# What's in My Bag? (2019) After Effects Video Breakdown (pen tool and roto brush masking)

Yo, what's up? Welcome to the Kurt suite. This is my editing suite. I want to try something new here and do a bit of a video breakdown on a video that I just posted, the what's in my bag edit.
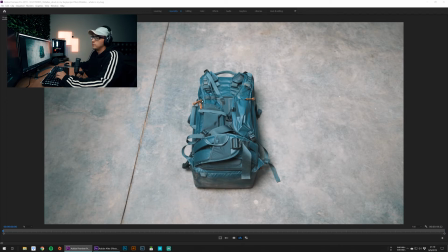0:09 Alright, let's get into Premiere and check out the video.
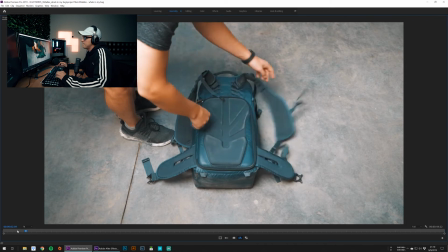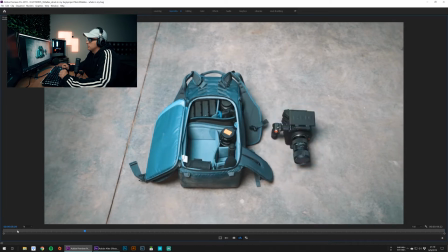Diamonds on my wrist, they tripping. Came through tripping. Came through tripping.
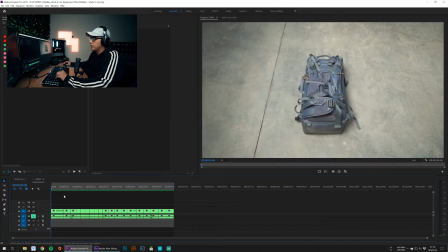0:31 Alright, so I shot this all with a automatic slider, the Rhino slider. It automatically went from point A to point B. I set everything out, had it all the way I wanted. I will post a little picture, behind the scenes picture here so you can check it out. Okay, so let's just review the clips quick. This is the first one.
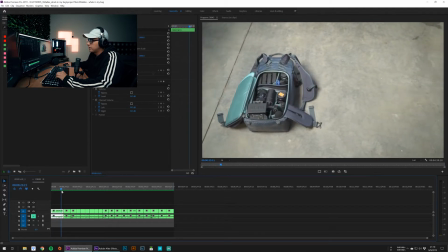0:47 This is where I come in, unzip the bag, went back, turned the slider on, had it move, and then what I did was I replicated this for every single frame that I kind of wanted.
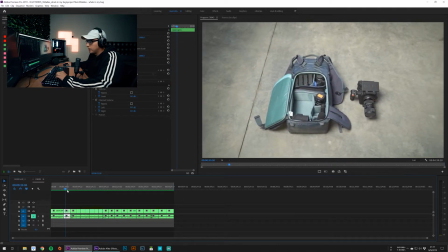0:55 So here's one with the camera out of the bag facing this way, did it again, turned the camera, did it again here, turned the camera again multiple times. Then I started bringing things out of the bag.
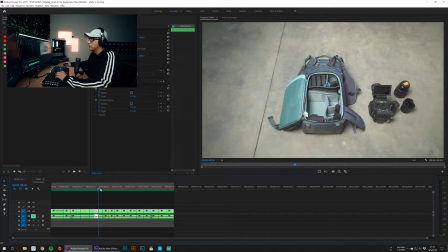1:07 So here you can see the first lens is out, second lens is out. I just did this over for every single item.
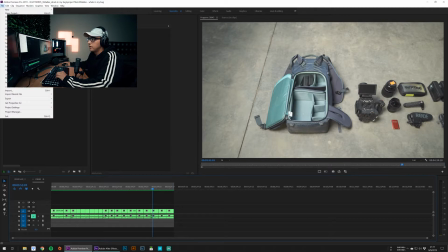1:13 Sent all this stuff to After Effects by going to File, Project Manager, and here Consolidate and Transcode.
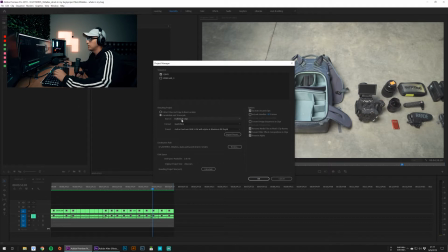1:21 Did individual clips, so it exports everything as a separate clip. Clicked OK, went to where I want.
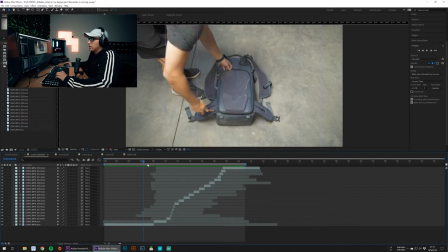1:26 Let's hop into After Effects. So what I did here was I kind of picked a spot, I lined everything up.
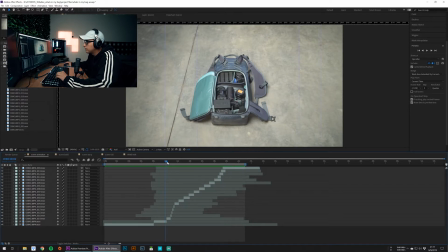1:32 So you can see here, I lined every clip up right here so that this crack went right here with this guide, this crack down here went right here with this guide. So I lined every clip up so that when they move over, they're all moving in the exact same spot.
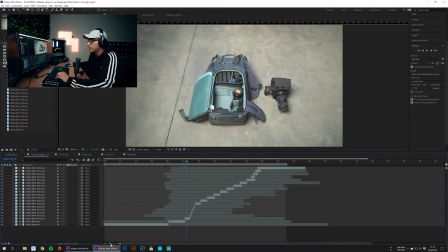1:48 So all I had to do was go in here and decide when I wanted each of those clips to show up,
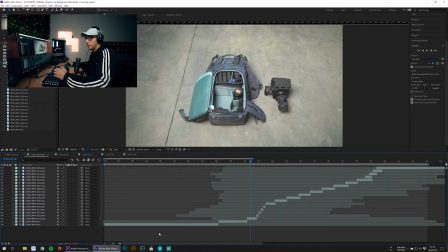1:54 kind of like stop motion animation, I guess, but with a moving video clip, which I've kind of always wanted to do. So you can see here what it looks like. So if we let it play, skips to the part where it moves over,
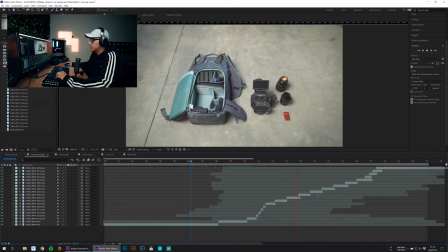2:10 goes to each of these objects.
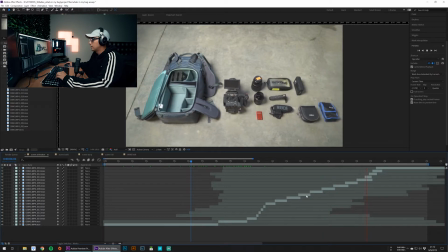2:12 So that's the full playthrough on this guy, which is just like the basic animation, one direction.
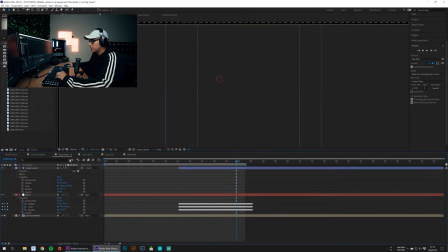2:20 So I pre-composed those into this here, made this.
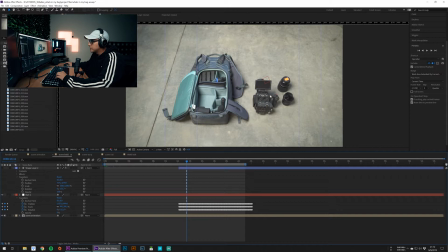2:26 What was bothering me was that for every time the scene switched, there was a different reflection in the camera here. You can see that. So I tracked on a little square object just to remove any changes of the reflection on the red there.
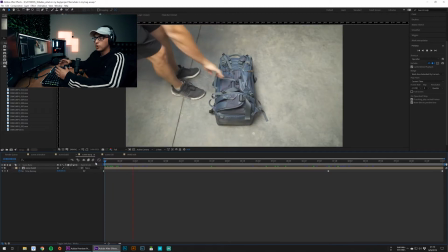2:44 Pre-composed this all, and I brought it into here where I wanted to warp it, so it kind of had that like sling through motion where it goes front to back.
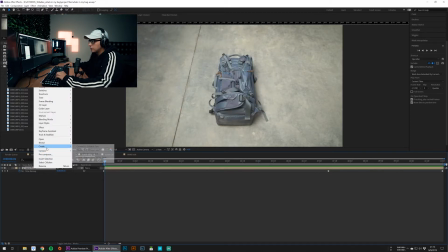2:52 So I changed the speed. By doing that, I right click, go to time, and then enable timer mapping.
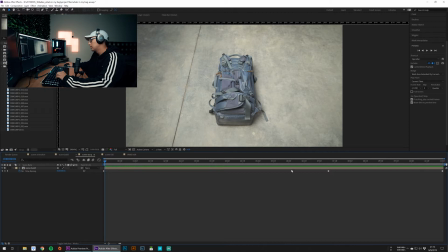3:00 You set a cue point at the start, set a cue point at the end. You can drag them around.
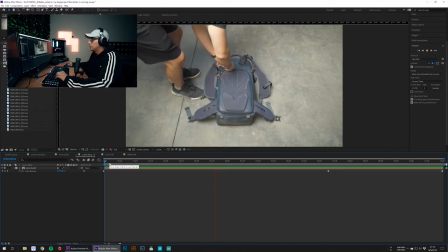3:04 I can do a video on that one day if you want. So you can see here, I sped this up just a little bit,
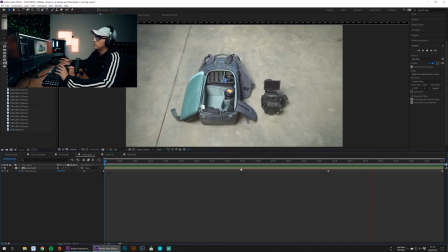3:09 and then it speeds up and kind of like slinks over to this side.
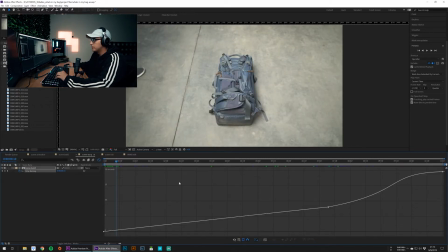3:15 Go in here in the graph editor, you can see how these are done. So I adjust these here to kind of change the speed and give it that like smooth to slow motion so that it's smooth, I guess.
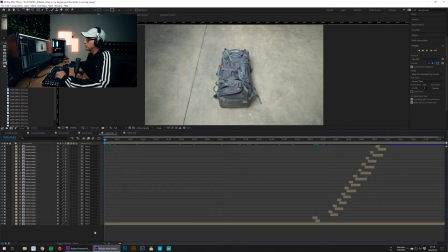3:28 I don't really know, whatever. So this is the composition where I added in the glitches onto the objects as they come out of the bag. You can see here, for every object, there is a glitch inside the bag and a glitch outside the bag with a little bit of an overlap so that when the object comes out
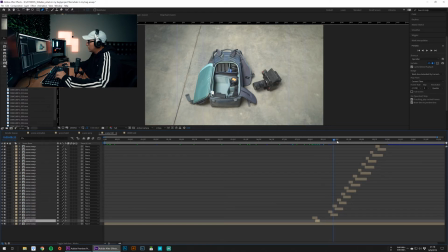3:44 of the bag, it was still glitching kind of where it was. We did this for every single object, so we had to mask the object itself outside of the bag so that it can kind of contain the glitch on top of it, and then I also did a mask in the bag where it was to glitch just that area as well.
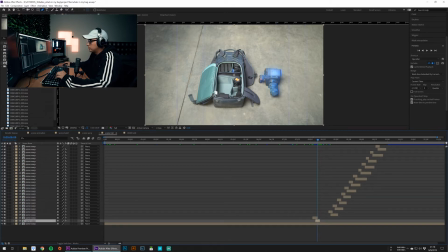4:01 For the object masking, I actually used the roto brush, and for the bag masking, I used the pen tool.